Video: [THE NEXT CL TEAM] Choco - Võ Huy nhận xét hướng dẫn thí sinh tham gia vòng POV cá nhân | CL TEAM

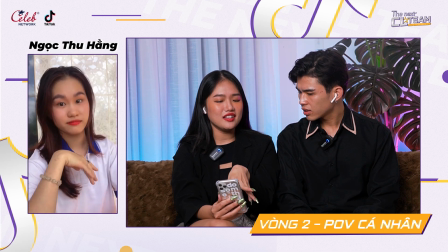[8:01]
Không, ý là nhưng mà đối với một cái content như vậy á, chị nghĩ là bạn nên kiểu đặt cam sao á,
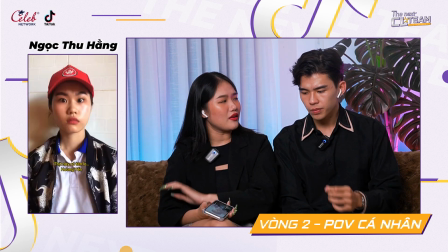[8:07]
và kiểu như đặt xa ra để người ta thấy thêm một cái bối cảnh gì đó hoặc là sao đó, chứ mà nếu nhìn thẳng vô cam thì nó sẽ cảm giác không truyền đạt được thôi.
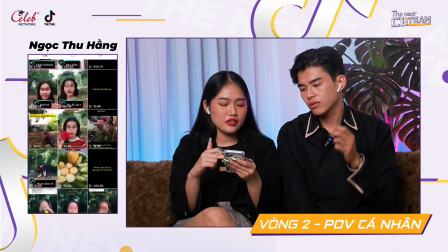[8:16]
Ok. Nếu như thấy là bạn 260.000 follower thì Phương có vô xem á, là trước đây bạn làm rất là nhiều content về đời sống nè.
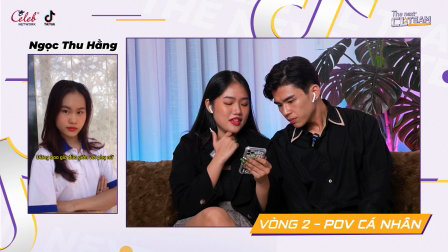[8:26]
Thì nói chung là Phương thấy là giống như là bạn chuyển qua bạn làm POV, thì nếu như bạn thích cuộc thi á thì bạn hoàn toàn có thể quay lại nhiều content, giống như là những cái mà Phương với Huy đã góp ý hồi nãy á, thì
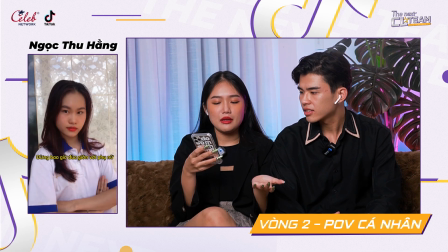[8:36]
bạn có thể khắc phục và quay lại những cái clip khác, tại vì một thí sinh có thể làm nhiều video mà, đúng không?
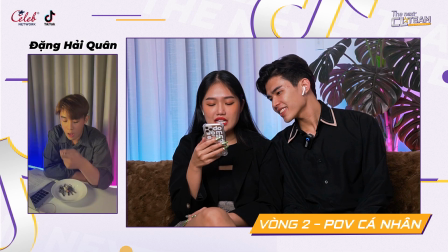[8:41]
Đúng rồi. Người xe sẽ đắp đẹp nha, có đánh đèn nữa nha, tím xanh.
Ủa, em không ăn hả? Em ăn rồi, anh ăn đi.
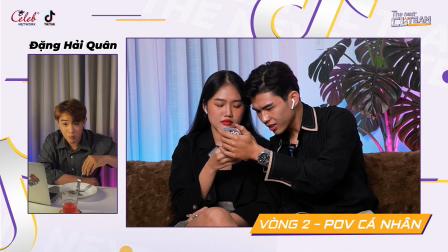[8:53] Thịt này thịt gì mà ngon dữ rồi ta? Thịt này anh đã ăn qua rồi đó. Ăn qua rồi hả?
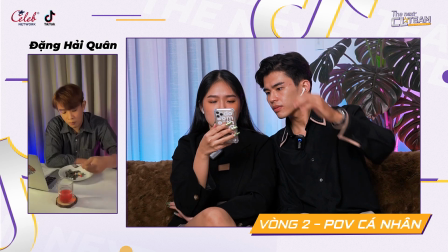[9:01] Sao anh không nhớ ta? Thịt này có tên là Hoàng Yến.
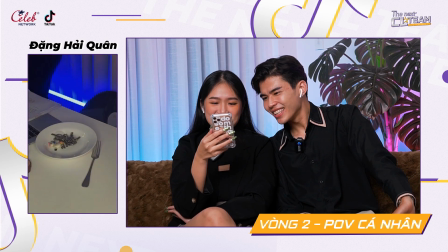[9:11]
Trời, ăn cái chùm chìa khóa nha. Trời, bất cận chùm chìa khóa đó nha.
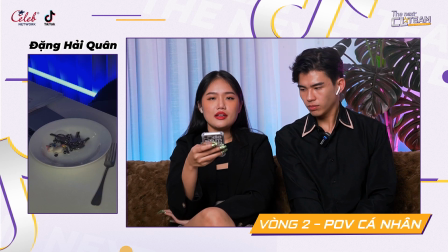[9:16]
Ý là bạn này có kiểu như đổi góc quay, nhưng mà cái góc quay kiểu thẳng với lại cái góc quay chéo của bạn á, nhìn nó không có quá là khác biệt.
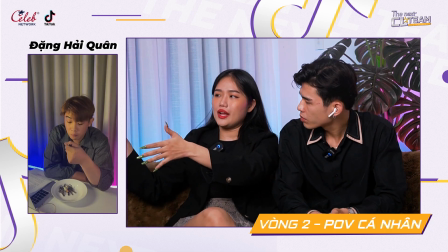[9:25]
Ví dụ mà góc quay thẳng là nó toàn như vậy đúng không, thì khi mà chuyển qua cái góc này bạn nên kiểu zoom lại một chút xíu, kiểu như nó nên cận một chút xíu hay sao đó,
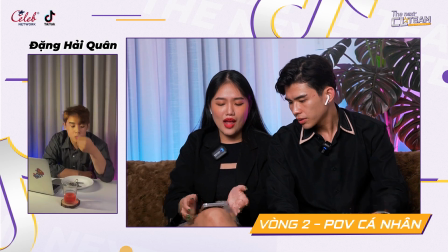[9:32]
thì nó khác hẳn cái góc quay. Còn cái này nó đang đều là hai cái hơi nó toàn, xong kiểu nó dịch qua chút xíu thôi.
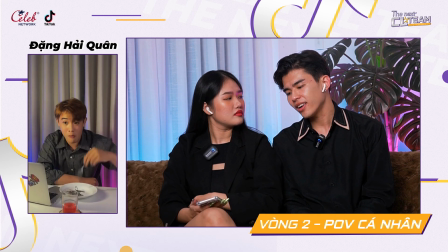[9:38]
Với lại em vẫn thấy là nếu như bạn đã đầu tư kiểu như trên một cái bàn làm việc, như kiểu có laptop rồi
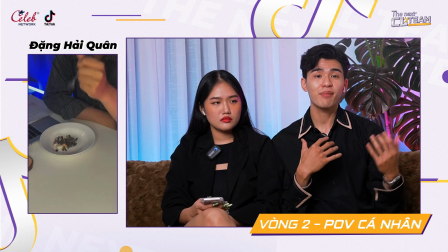[9:44]
cái giấy là làm việc rồi, đèn hai bên, đèn một đèn xanh một đèn tím nó đã set up
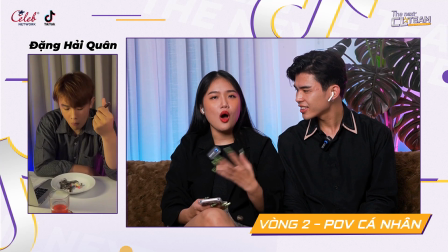[9:49]
rồi, thì chuẩn bị thêm một đĩa thịt nó cũng đâu có khó đâu. Không, như ý đồ người ta vậy đó, chứ mình đừng có nhìn những cái đĩa thịt nữa.
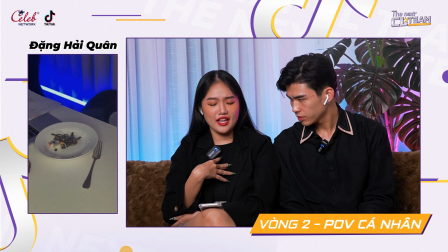[9:55]
Thì nếu là Phương thì maybe Su Phương sẽ khúc đầu làm việc á, Phương sẽ zoom,
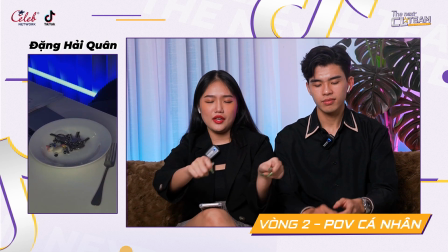[9:59]
kiểu như Phương sẽ đặt tả thêm làm việc xong rồi chuyển giấy hay sao đó, kiểu nó đổi nhiều cảnh hơn để người ta cuốn hơn,
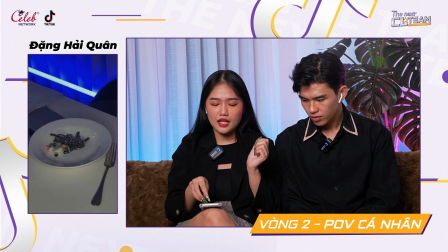[10:06]
mình kiểu mình bắt cận cái miệng mình ăn, xong mình bắt kiện mình quậy quậy cái chìa khóa kiểu vậy á mọi người.
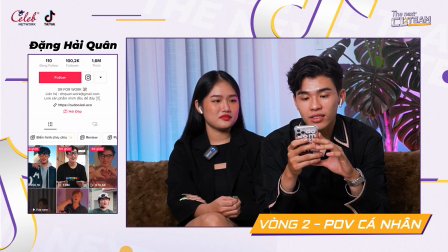[10:11]
Nói chung là Huy thấy kiểu bạn này cũng là một người có follow khoảng tầm đồng mọi người có follow là gì trời, có nhiều follow hơn 100,000 follow mà.
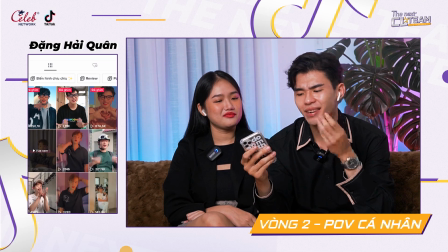[10:18]
Với lại kiểu bạn cũng kiểu có kinh nghiệm ship máy, ship góc quay rồi đó, thì bạn có thể,
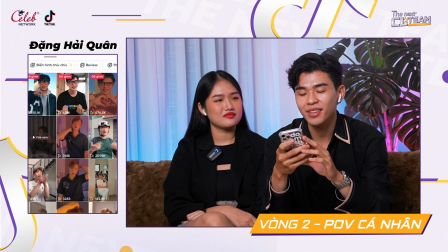[10:23]
nếu như được và bạn đủ thích chương trình thì bạn hãy quay lại thêm một cái POV khác nữa.
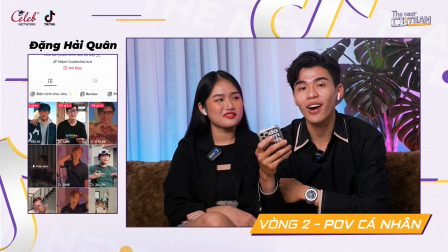[10:28]
Và Huy mong là nếu như mà bạn đã lỡ quay lại thì bạn có thể làm một dĩa thịt hơn được.
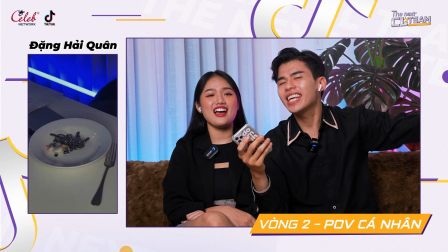[10:35]
Huy thật sự có vấn đề với những đĩa thịt mọi người ơi.
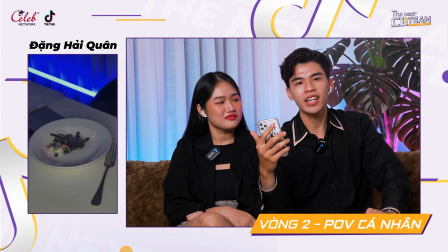[10:38]
Quan trọng là một dĩa khác cũng được, không phải dĩa thịt cũng được, nhưng mà nó làm sao phải cho hàm ý nó liên quan đến kiểu thịt của Hoàng Yến thì nó vẫn mới hay hơn,
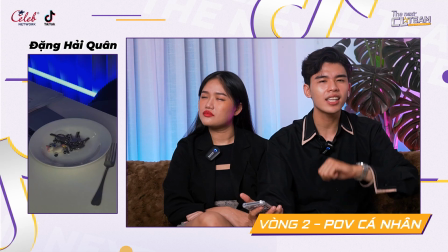[10:45]
chứ chìa khóa là liên quan đến thịt của Hoàng Yến. Nếu không, có nghĩa là cái gì khác cũng được, không phải dĩa thịt cũng được, nhưng mà có gì nó liên quan đến thịt của Hoàng Yến đi cho nó sát câu chuyện đi.
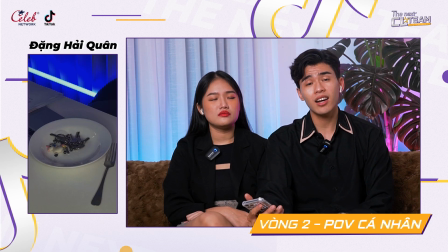[10:53]
Và với lại kiểu thực ra thì sát cái là liên quan đến câu chuyện thôi, nhưng mà bạn có, nếu như bạn làm cho khi mà Huy coi hay cho cô coi á, mà cái clip đó nó biến thể sang một cái kết khác,
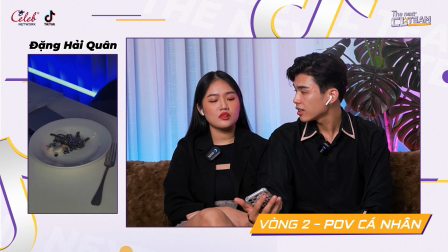[11:06]
hay là nó có những cái tình tiết khác với lại kịch bản gốc đó, thì nó sẽ hay hơn. Trời ơi, gốc cam thôi.
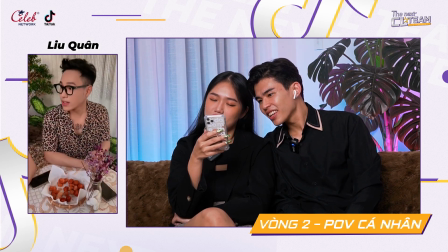[11:13]
Thôi chuyển cảnh nha.
Trời ơi, em không ăn nữa. Em ăn rồi anh ăn đi.
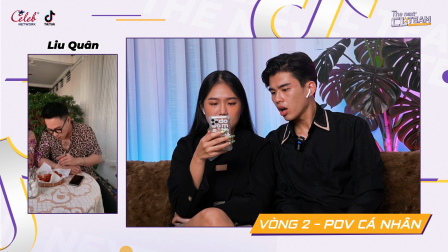[11:23] Thịt này thịt gì mà ngon dữ rồi ta. Thịt này anh đã ăn qua rồi đó. Ăn qua rồi hả? Sao anh không nhớ ta?
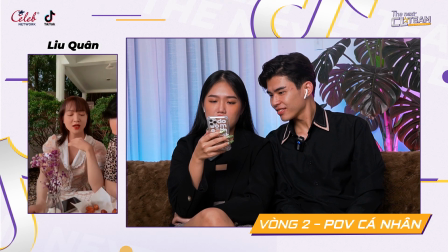[11:35] Thịt này có tên là Hoàng Yến.
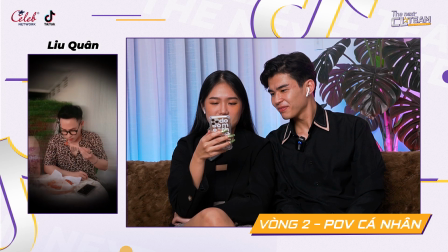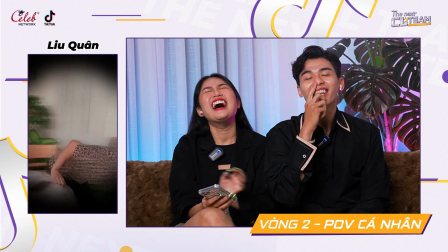[11:46]
Tức quá. Tức quá anh ơi. Đây. Bây giờ Huy có một lời khen là anh này đầu tư quay một quán cà phê.
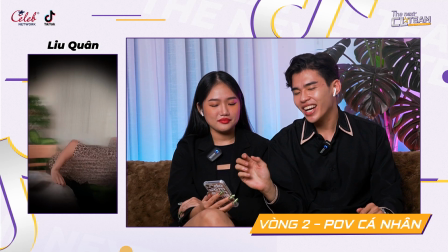[11:53]
Rồi, màu quán sắc, cà phê quần đẹp. Áo rất đẹp. Ok. Nhưng mà có nghĩa là có em thấy được nhiều hơn những điểm như này, giống kiểu như là nhạc bị dịch.
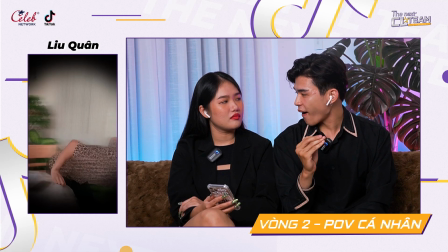[12:02]
Có nghĩa là nhạc giống kiểu đang to xong nó bị dịch nhỏ lại vì chuyển cảnh, vì chuyển sang một góc máy quay khác.
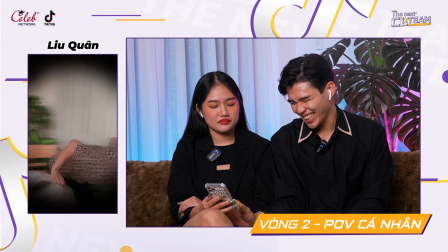[12:07]
Cái thứ hai là cái cuối là... Ủa đâu rồi?